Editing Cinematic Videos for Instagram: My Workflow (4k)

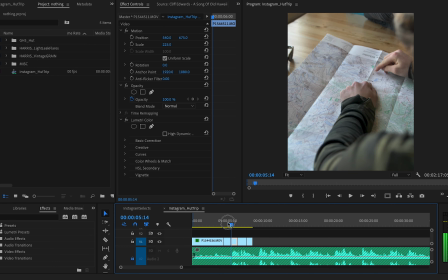500s
Beautiful. Cool. So already we can see the story coming together.
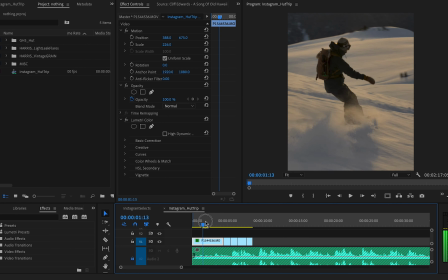505s
So someone's scrolling Instagram, they see this nice shot of Callie riding.
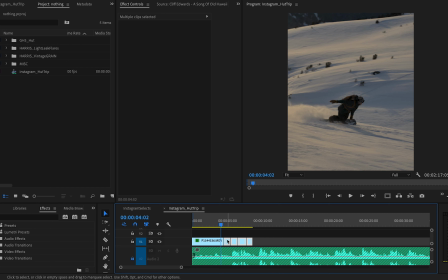509s
Maybe I'll trim that a little bit. I don't want it to be longer than 4 seconds. That's a bit much.
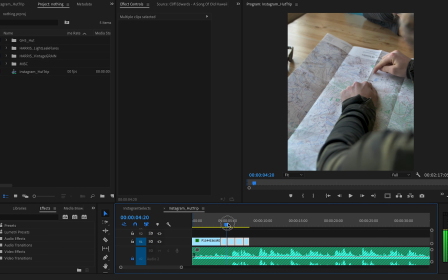514s
And then right there we got Tyler looking at the map.
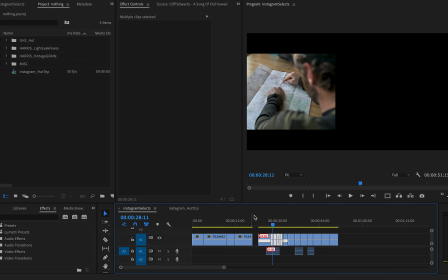519s
There, so it's already a little bit of a story. It's like we're scouting our next lines. And then I'm going to try and I have this one shot.
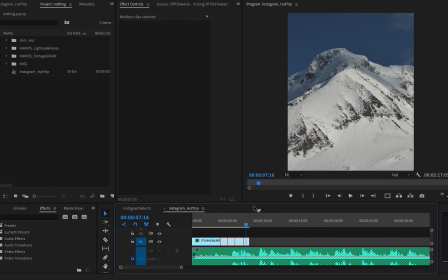526s
This is the one of Hayden and Callie riding at the same time.
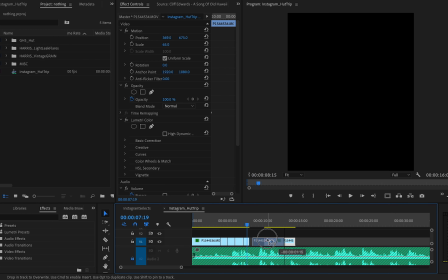531s
And I think this would be kind of cool just to put right here.
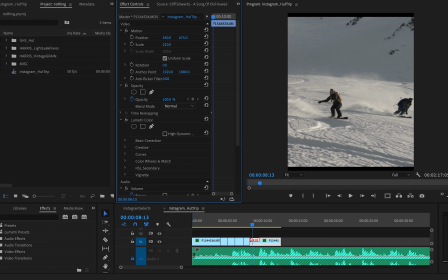537s
And again, reframe it. Let's see where the framing looks best.
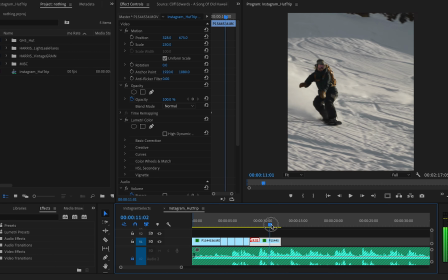544s
So I want it over a bit. It'd be nice to include both of them. And maybe back a little bit there.
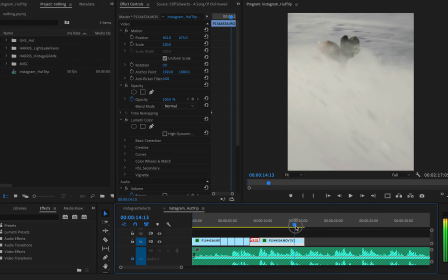554s
Nice shot. Snow flies up, and we'll end it probably right about there.
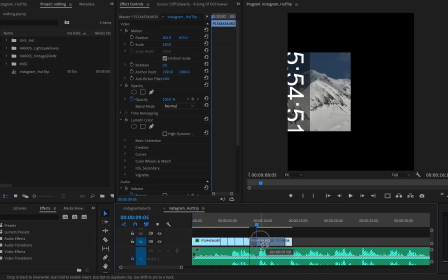561s
I think we could probably start it a bit later as well. I want to respect people's time.
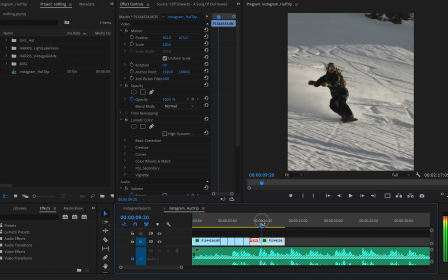568s
That's the one thing I'm always thinking when I'm editing.
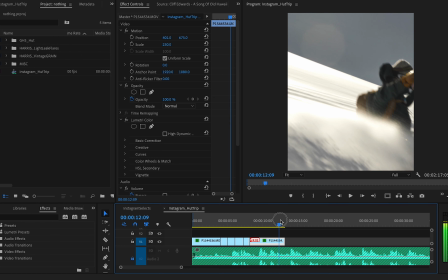571s
I want to make sure that I respect people's time and not just make things longer than they need to be.
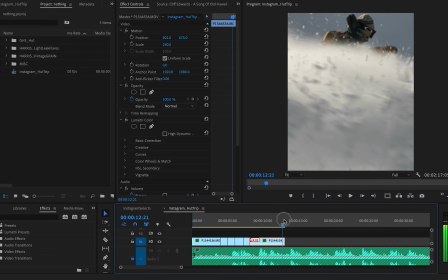579s
Remember that this is your life and it's a lot more interesting to you than it is to other people.
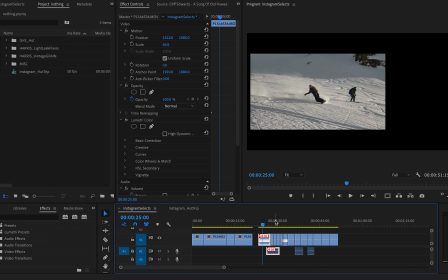584s
And just remember that maybe not every shot is as good as you think,
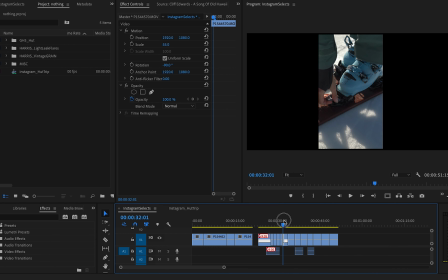590s
because these are people, this is your life, so it means a bit more to you maybe.
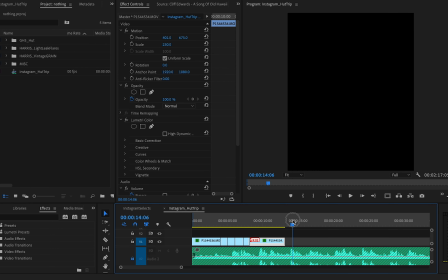596s
I have these close-up shots of Hayden putting on her touring skis.
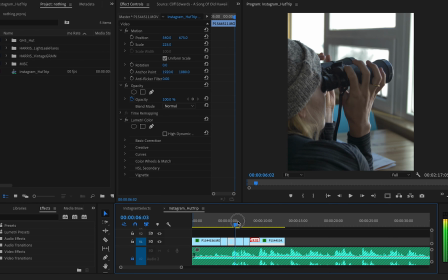604s
So basically, I want to change up the story a bit. I want it to go from us kind of scoping our lines, looking at the mountain,
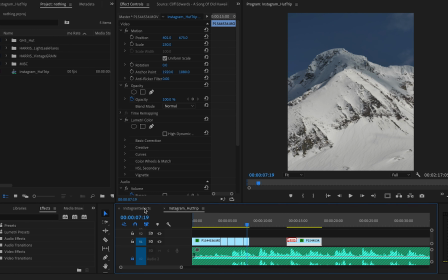613s
and then I'll put in some shots of us
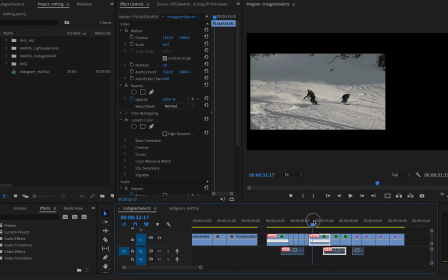617s
actually kind of touring and boot packing up.
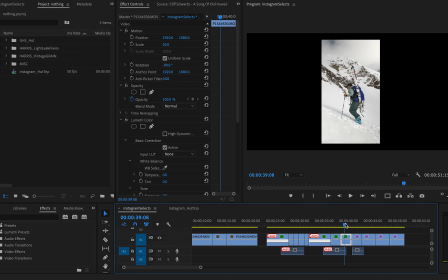623s
I want those to be the next shots, because then it's a bit more of a story of our mission to get to the top.
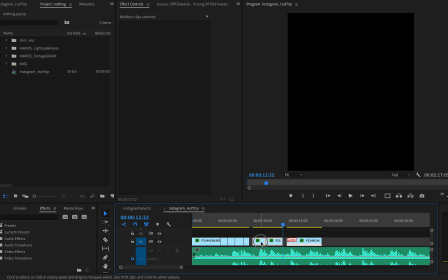633s
I will paste those in there. So we've got us looking at the lines we're going to ski,
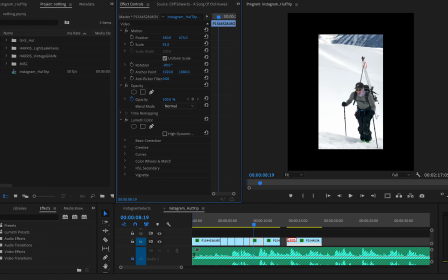638s
and then we got the shot of Mark just boot packing right up to the top of Banana Chutes.
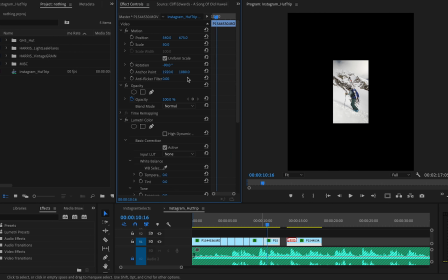645s
It's our first time doing this run, and yeah, it was about 5 hours into the Whistler backcountry or so.
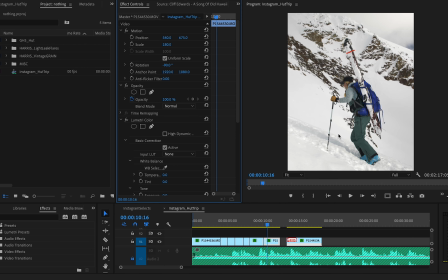654s
Really fun day. Actually pretty sketchy, this boot pack here. Definitely something that you don't want to fall on. It was pretty steep and icy, and we were like 200 feet up a pretty rocky mountain.
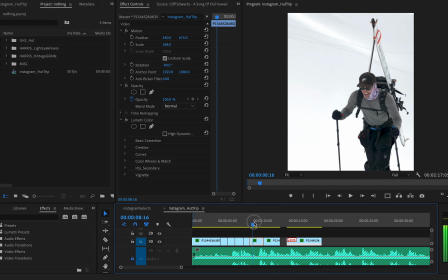666s
So anyways, really fun adventure. So it goes from us in the hut and then boot packing up to the top of Banana Chutes,
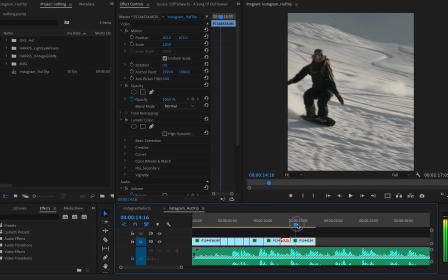676s
and then shredding right here. Bam. Cool.
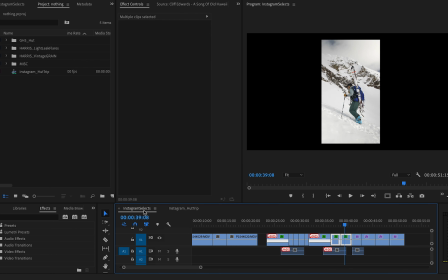682s
And then I have a couple shots at sunset.
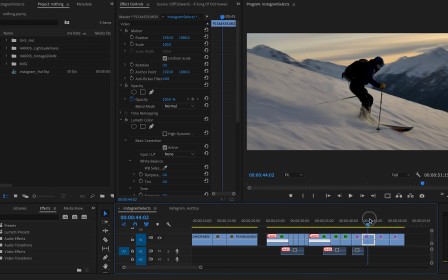686s
We're kind of, if you look at us working through the day, that's how I'm going to think of this edit.
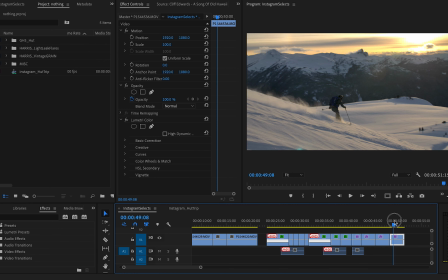691s
It's a bit of a progression through the day. There's a shot of Hayden and a shot of Callie that we already used.
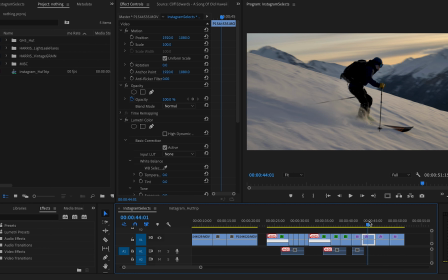700s
But we will just throw in this shot of Mark right here.
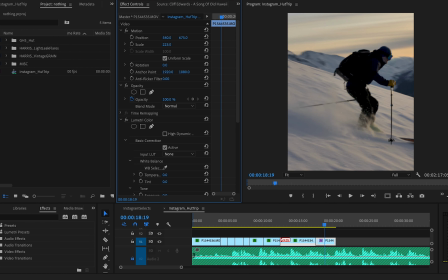709s
Little sunset turn. Scale it up. Make sure we like the whole section.
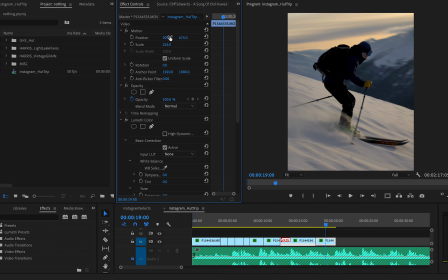716s
And we want to reframe it, obviously. A little more.
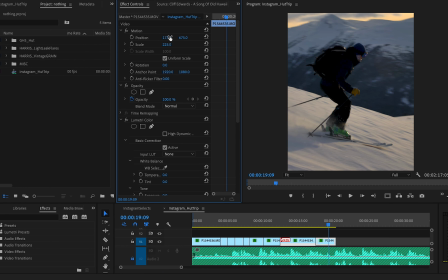723s
Don't want him skiing into the edge of our frame. Boom, like that.
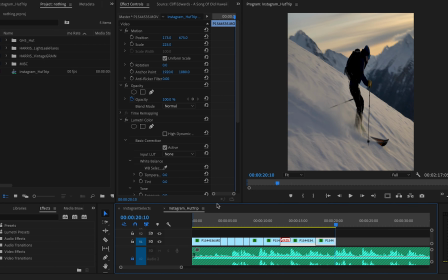729s
And grab the final shot of Hayden.
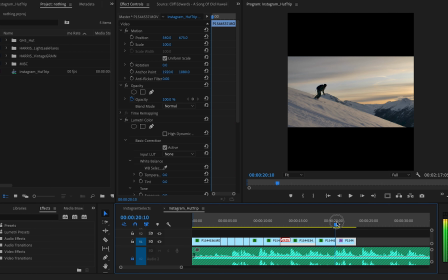735s
Ripping there. Sunset. Scale it up.
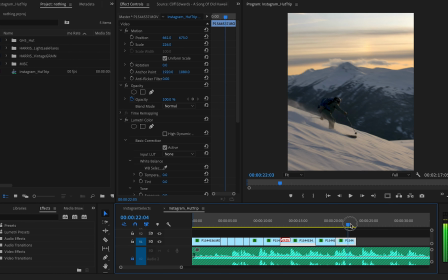743s
Reframe. Reframe a bit more.